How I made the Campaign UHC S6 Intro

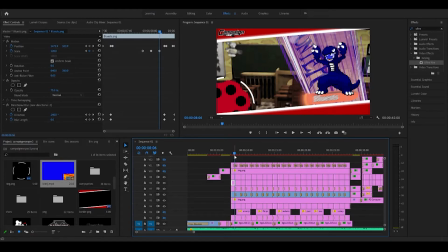[12:25]
But if you just do that and then render it out, a lot of the time it will not look good,
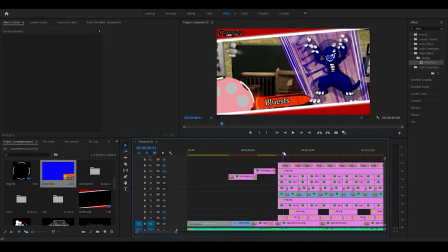[12:30]
because if these just have the exact same frames every time,
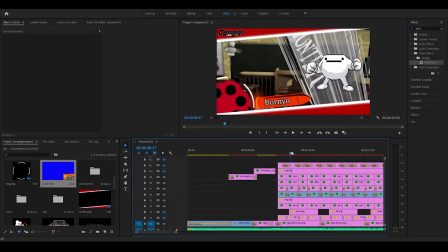[12:36]
then a lot of the time it'll lose sync because they're not all on screen for the same time.
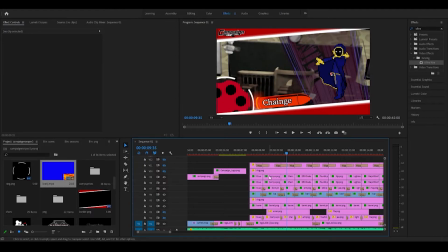[12:45]
It can also mess up if the sprites are different sizes. Like, that's a big thing as well. If you're working with art or sprites, sometimes even renders, it's smart to resize them, center them, make sure they're all in similar positions before you go into editing software.
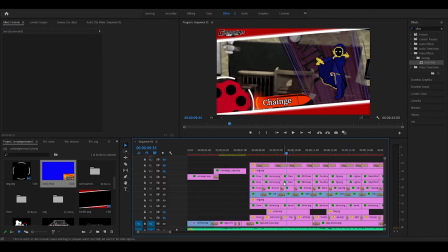[13:04]
Because, for example, some of these sprites were all made on different canvases. It wasn't a problem. I just went to Photoshop, set them all to be roughly the same size. Some of them are still different scales in here, like Change is 120, I think Ethan's like 115. But it really helps because resizing them just in the editing software,
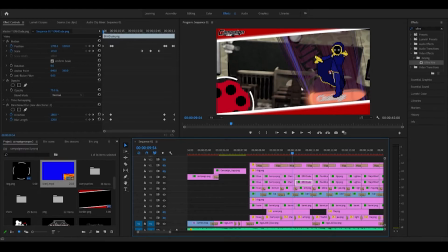[13:23]
it can make them look a lot more low res than if you do it in, say, like Photoshop or I think Paint.net or some other free one if you don't have money.
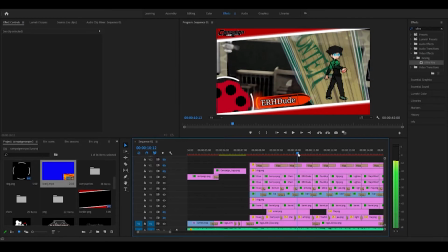[13:31]
And it just saves you a lot of trouble when you actually get to editing the intro. But as I said, I still...
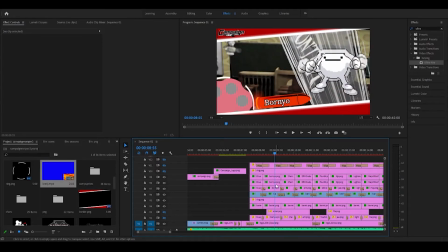[13:39]
After pasting the keyframes, which saves a lot of time, I recommend doing that, but it's important after you've done that to still go through every single one, check the syncing, check if the size and the position needs to be different to the ones before it, and just make it look as clean as possible.
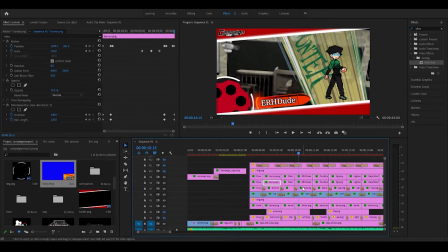[13:56]
And I did the barrel first, which served as a great reference for obviously the pulse effect on the sprites, because I had something to line them up with, as you can see. But there's so many intros where it's obvious that they've just copy-pasted keyframes and rendered it out,
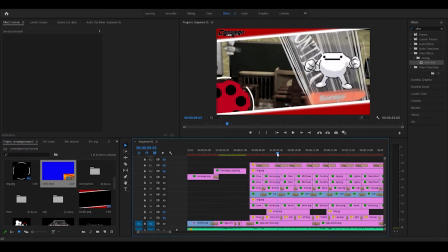[14:12]
and a lot of the time, I don't think it's not really noticeable if you're not an intro maker, but you can, if you have experience with this, you can tell when they've done that, and it starts to lose sync and look a little worse. So it's simple. It doesn't take long just to go back and check them all. It's kind of like proofreading, basically.
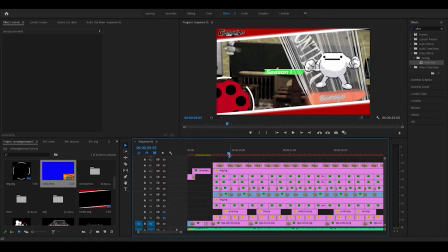[14:29]
So that you definitely want to do that. Next thing I added over the top, I used the same ring again, just scaled down, obviously. Let me put it on, yeah. And because Joseph had a lot of returners, he wanted to show that he had returners this time. I decided to add the little season indicator thing. It's kind of similar to the opening titles of the game, but not really.
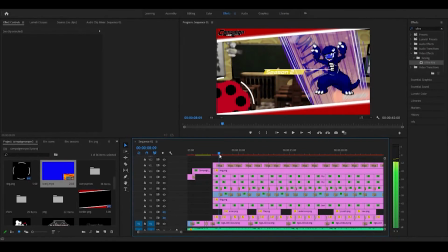[14:49]
I didn't put as much effort into that. Those just have like a wipe transition.
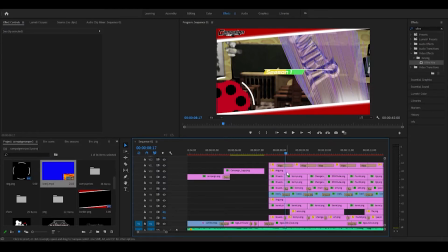[14:57]
What layer is this? up here, yeah, they wipe across, but obviously if it's the same season, then the transition doesn't show, but it doesn't need to because it's not changing anything.
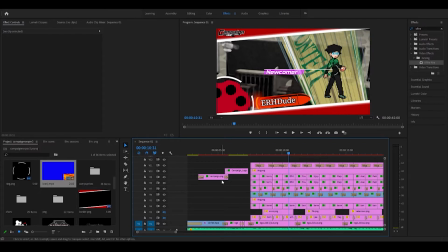[15:15]
Once again, I just made these little indicators in Photoshop, which is its own other tutorial.
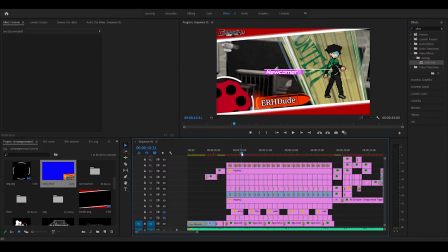[15:21]
If you want to learn how to do things like that, I can show you, I guess. Just a couple more things I can talk about. Obviously, there's the character sprites, which I'll add on low opacity just to the side here. They don't mean anything significant. I just thought they'd be a nice thing to add.
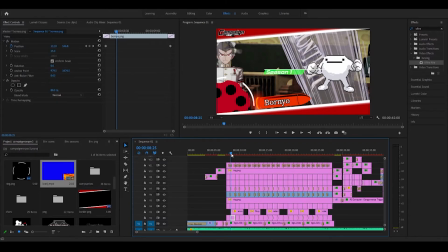[15:38]
Me and Joseph decided together who would be who. I had to change a few because not all the sprites kind of worked in this setting. They originally took up more of the background, but I want them to be a bit more subtle so that this background would show, like the main background. So these are just characters from the games.
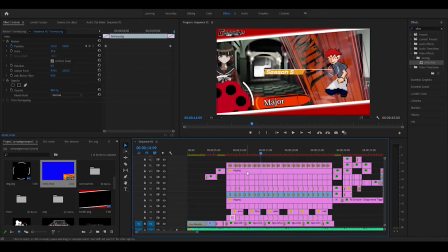[15:56]
Some of them you'll be able to tell what they were based on for each person, but that was just a cool thing to add in reference to the game. And then the other thing is the text flying in the background, just like in the class trials. I forgot to do no name tags, but that's fine.
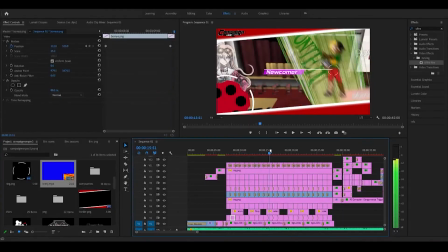[16:15]
All the other scenarios fly by, and the command as well, yeah. Just another small thing that I thought would be nice to add.
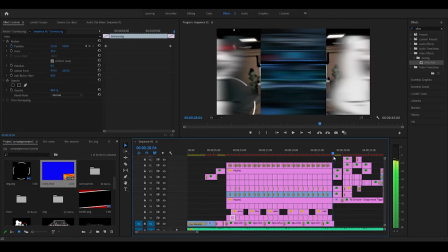[16:30]
And then when we get to the end of the players, I have, I think it's like
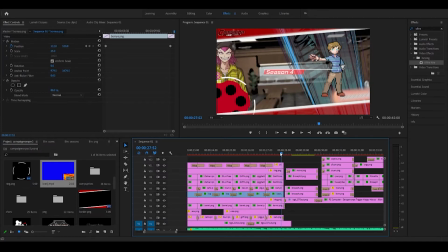[16:40]
barn doors it's called. It's basically like a wipe from the middle instead of the side, along with directional blur. So it's a fast transition, which is good when you have so many assets on screen that need to fade out at once.
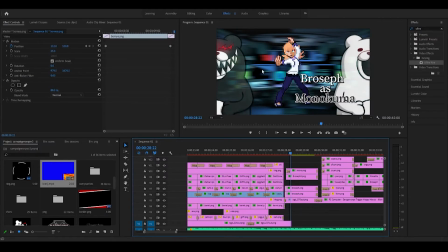[16:54]
And then we have Joseph with the control room because Monokuma.
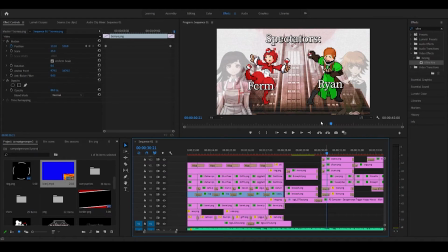[17:03]
And then for the credits, I probably could have done a different font here, but I didn't really know what would work best, so I just stuck with the same one. For here, I kind of cheated a bit with this because I had the directional blur preset already. I basically just cut up when they were like,
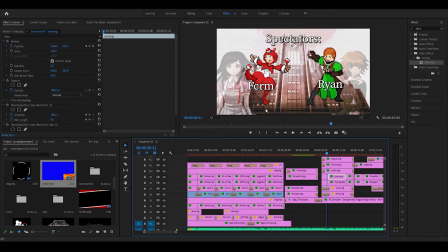[17:22]
I did the motion first as them moving up, and then I cut it up and added directional blur here on the beats so they would pulse like that. And I say cheating because normally you'd have to like position the keyframes manually,
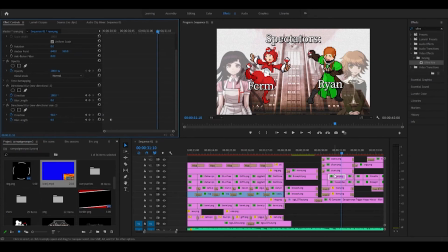[17:41]
but if I just cut the clip and have a preset that sets it at the start, it just does it automatically. I don't know if that makes sense, but hopefully it does.
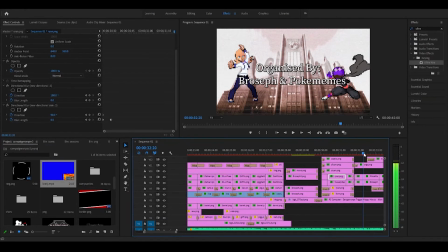[17:57]
For Parker here,
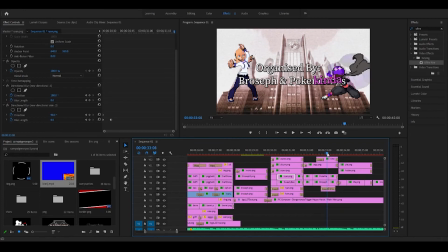[18:00]
he has one of his many bonus sprites in the background fading in for a second. We also have the pink text, again a reference to the game because just between you and me, Parker didn't do anything.
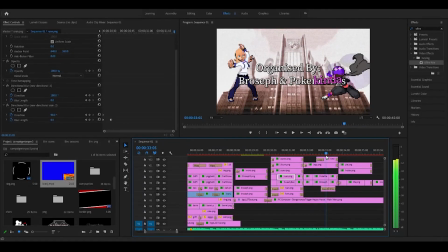[18:15]
Pulse once again, just the same as on the specs, and then again for Pi as well. And then the credits have the same directional blur but from a different direction this time,
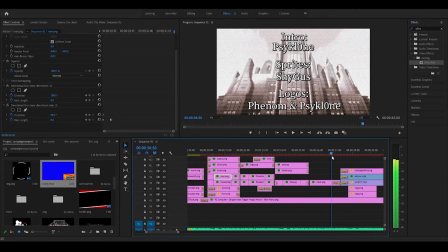[18:30]
just as a way for them to fade in. I don't know if they move. I think they move slightly, and then they just fade out. Oh, and then I completely forgot about the logo at the end.
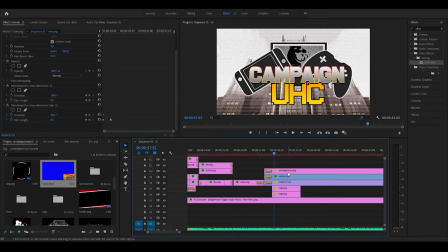[18:42]
So how I did this, it was actually, it's not all one image, it's multiple layers. So this is a static video effect that I scaled down. First off, I cut out the monitor of the logo because I made the logo before I had the PSD file.
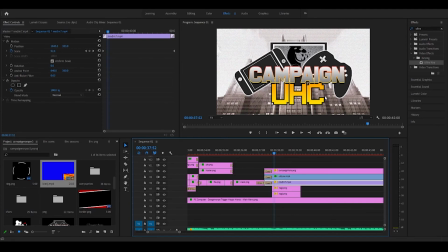[18:58]
So I cut out the monitor, and then I scaled down the static effect and basically hid it in the background. And then this is a green screen effect, find on YouTube, just Monokuma.
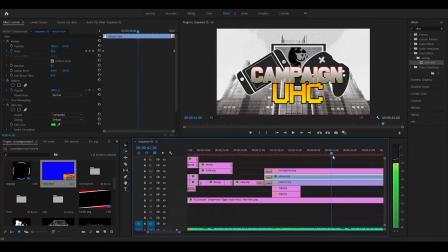[19:17]
And it was kind of difficult to keep them all in line as it faded out, but I managed it. And I thought that looked really cool. Nagito comes in for a second because it's not Danganronpa without Nagito, come on.
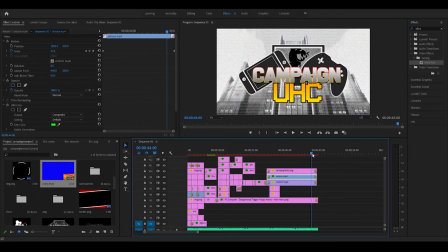[19:30]
And that just goes through in the intro, the background gets grey, darker, whatever. And it just fades out with the song. Those are the main things I could think to go over.
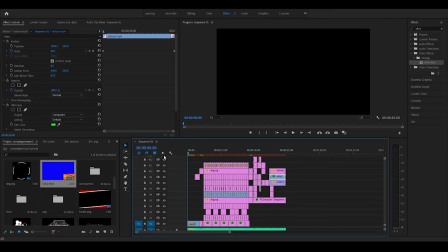[19:42]
If I think of anything else, I'll either add it on or just add like annotations. If you have any questions, just feel free to leave a comment or just send me a DM or whatever. And I hope this video was entertaining or useful or anything. And hopefully I didn't ramble on for too long. Yeah, thanks for watching.